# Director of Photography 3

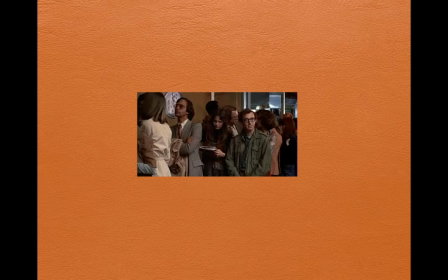[12:27]
Underexposed, brown color palette,
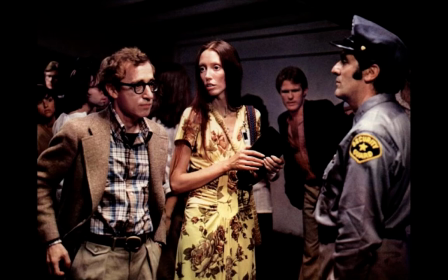[12:31]
and here's a close up of standing again going to another movie, but we see that the wardrobe department, working with Willis, makes that palette that underexposed beige palette.
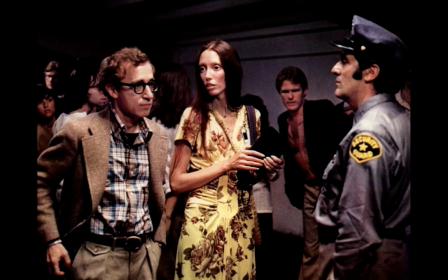[12:49]
We've got Duvall in this yellow dress, and Woody's in this brown, and the guy behind them is in this sort of kind of purplish brown, and so we get everything that lends itself to bleeding in the darkness.
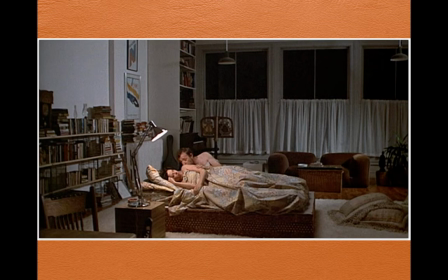[13:04]
And even in his bedroom scenes here, we got single source light, which is pure Willis, and everything.
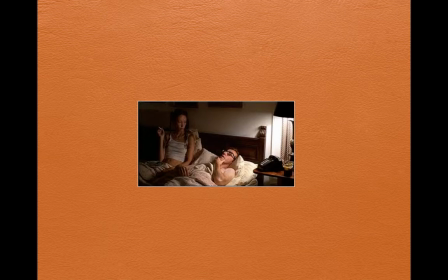[13:10]
What's the dominant color in that room? It's brown. Same here, single source of light, dominant brown.
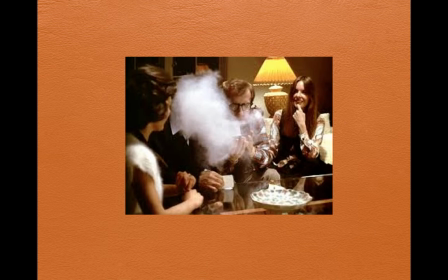[13:19]
Even when Woody's partying in Annie Hall, and he does the famous scene where he sneezes into the cocaine, and it all goes up in a cloud. Funny scene, comedy. Normally we overlight and we make it very bright, but here, once again, we've got one source of light behind Diane Keaton there,
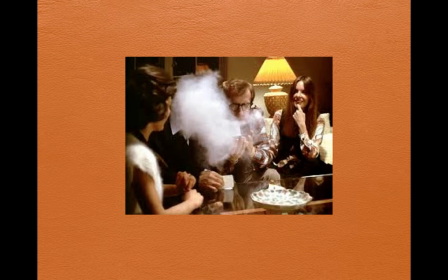[13:39]
reflecting off the bowl and the clothes, but still, it's kind of a golden. In order to show happiness, he merges out of the brown into the gold. That's as far as he'll go.
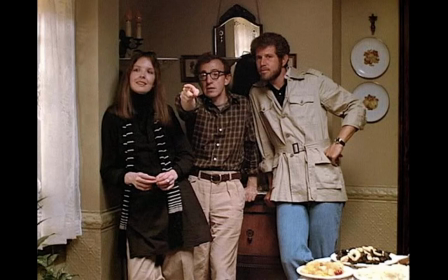[13:50]
Here is that golden touch brown, relaxing scene in an apartment, but not overly bright.
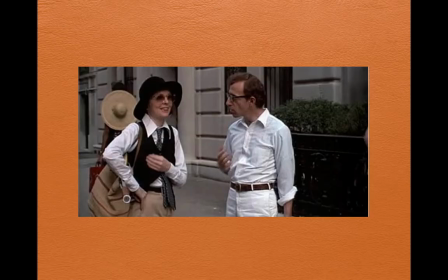[13:59]
It's muted. And on the street, back again here with the white pastels, the muted backdrop, and the final shot,
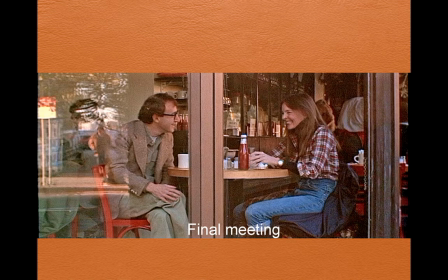[14:10]
showing Gordon using a wonderful way of using the store, with the line in the store dividing Woody and Diane, showing that they're together laughing, but still irrevocably separated.
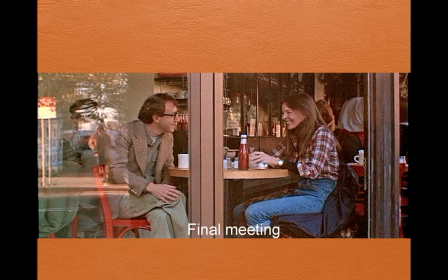[14:23]
But look at that, the dominant tone with her plaid shirt and his suit coats is still brown, the brownish red chair, the reddish ketchup, and it's just, again, towards the red-brown spectrum.
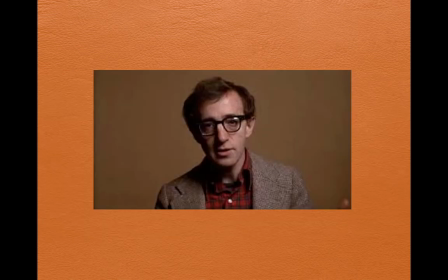[14:38]
And finally, if you're going to be a great cinematographer, one thing you've got to do is feel fearless to break the rules, which is what he's doing here. Breaking the rule of thirds to a magnificent effect, because it brings Woody straight into our lives like he's talking to us face to face.